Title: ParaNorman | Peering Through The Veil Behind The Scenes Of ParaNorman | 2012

I think this is absolutely the most ambitious stop-motion movie attempted. We wanted the film to be, really push out and be bigger and broader and bolder than other stop-frame films. What makes what we do different is that we really are integrating cutting-edge technology into the mix. The core of the process is exactly the same.
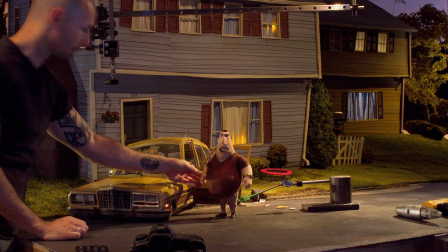(0:23)
It's still just an animator with a puppet, lights, and a camera moving something through space and trying to evoke some sort of a feeling or an emotional response.
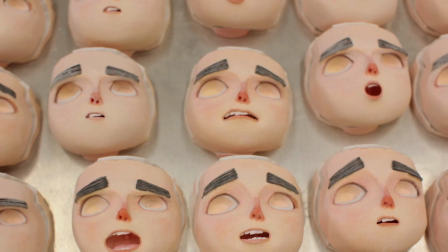(0:31)
We're bringing digital capture systems, we're bringing rapid prototype technology, we're bringing all sorts of things that enhance the experience, so it's a fusion of the craft and the technology. This really is amazing, and if this is on a DVD somewhere, and you see exactly what goes in to these things, then I think you'll agree.
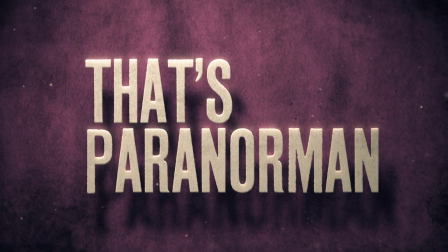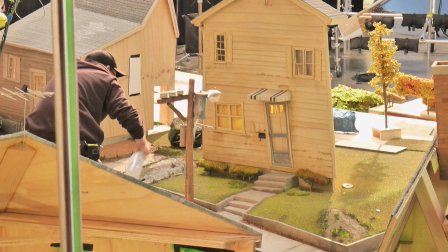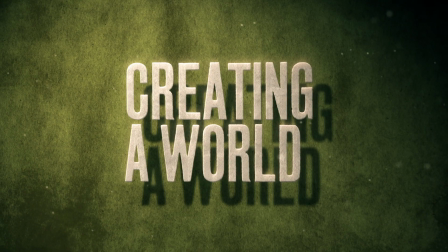How do you make all these details? Why would you make something so detailed? How do you create a world? I don't know. We were seeking naturalism through the whole film, actually, the way we shot it, the way we lit it, the way we designed it.
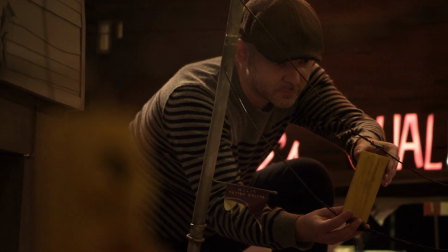(1:35)
We wanted the real world, this world, to have a believability to it. We knew that we had to go to the place where it was set.
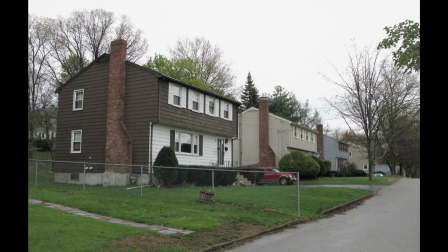(1:44)
I always saw Blythe Hollow as a cross between Concord and Salem.
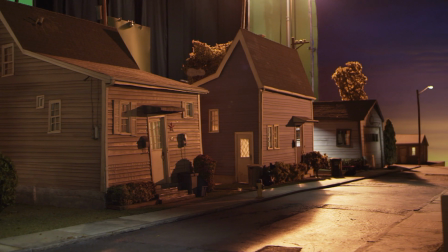(1:49)
So it's kind of got like the kitsch tourism, but also some age to it.
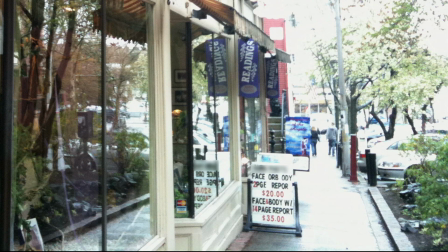(1:53)
We Frankenstein a bunch of different towns together, so we were looking for certain iconic images in a small New England town, but we had to find it in lots of different towns and then kind of put it together. And we explored every nook and cranny of New England.
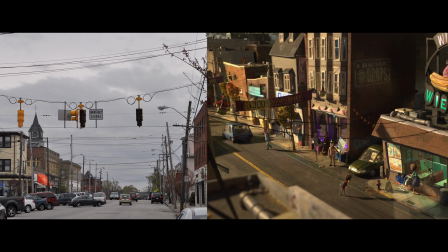(2:07)
We weren't just interested in doing touristy things at all,
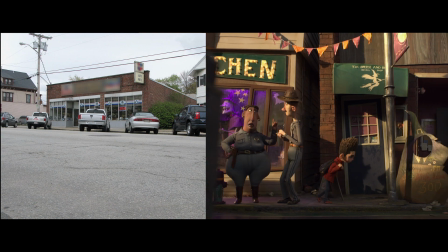(2:10)
even though that is part of the story here, is this kind of tourist side of New England.
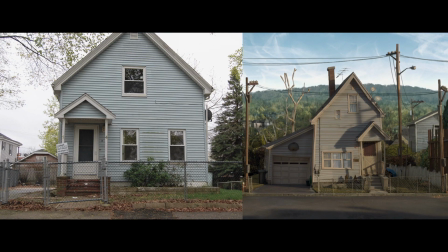(2:16)
We were interested in like the real kind of crusty bits. Warped door frames and sagging eaves and rotten fences. There were these houses that were just like all sinking and sagging. So we just kind of pushed that even further. It was so informative.
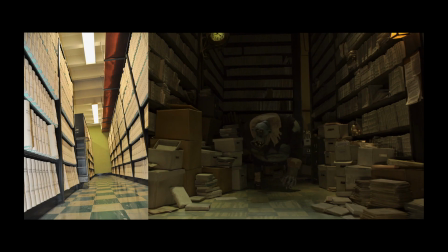(2:35)
And certainly for Nelson, pulling together this world, every part of it is informed by us going there.
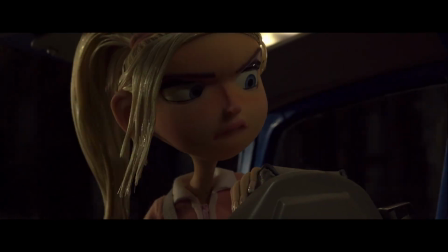(2:42) Why do you have to go and get everyone involved in all your weird stuff?
We wanted the film to be kind of realistic in tone, but very stylized. We just had to find this style that worked. So Chris found this incredible character designer who had virtually no experience straight out of school, Heidi Smith.
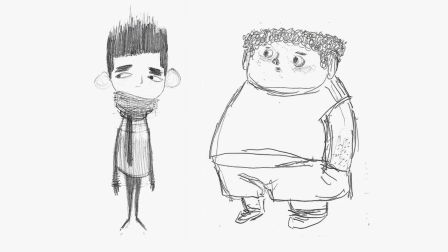(3:01)
There was a quality to her work that was just so well observed and yet so radical.
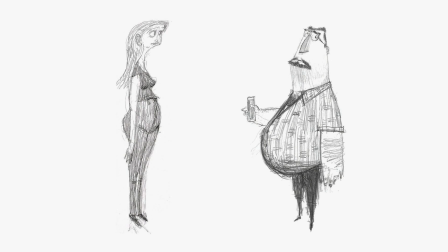(3:09)
Slightly unhinged, messy, kind of brutally honest in some ways. As soon as we saw it, it was like, this is it. This is the one. Her drawings had this
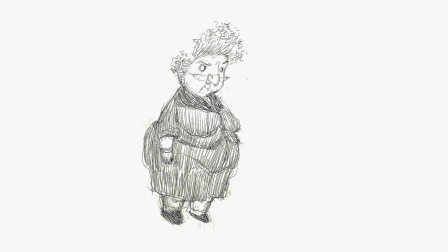(3:20)
quality that was extraordinary, but so weird and strange and unique, and we felt that tonally those things were fitting with the vibe of the movie. And it did inform everything else. Everything else ended up fitting very well into place because of that.
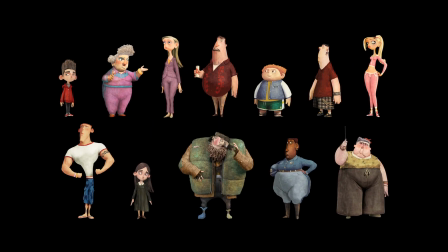(3:33)
We found these real three-dimensional characters that are beautiful, beautiful and ugly, just like real people.
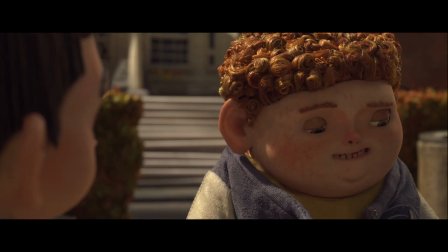(3:40)
Tragic and ironic. It's a bit off.
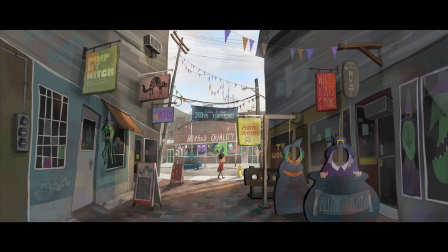(3:45)
And that fit with the story, because I think it's in Chris's script, it describes Blythe Hollow as all kind of rotting around the edges.
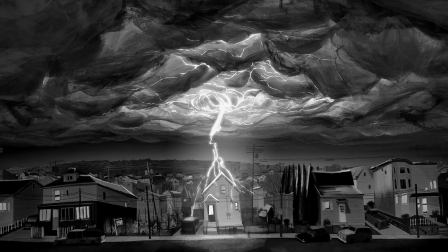(3:51)
And that's apt for a zombie movie, The place isn't quite right. You'll notice that there is no straight line in the film.
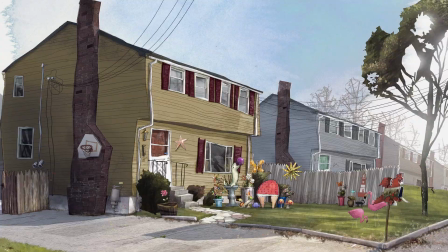(3:58)
By having everything be slightly askew, you see that things are just a little bit weird. We couldn't just build a house that was straight and clean lines and rectilinear.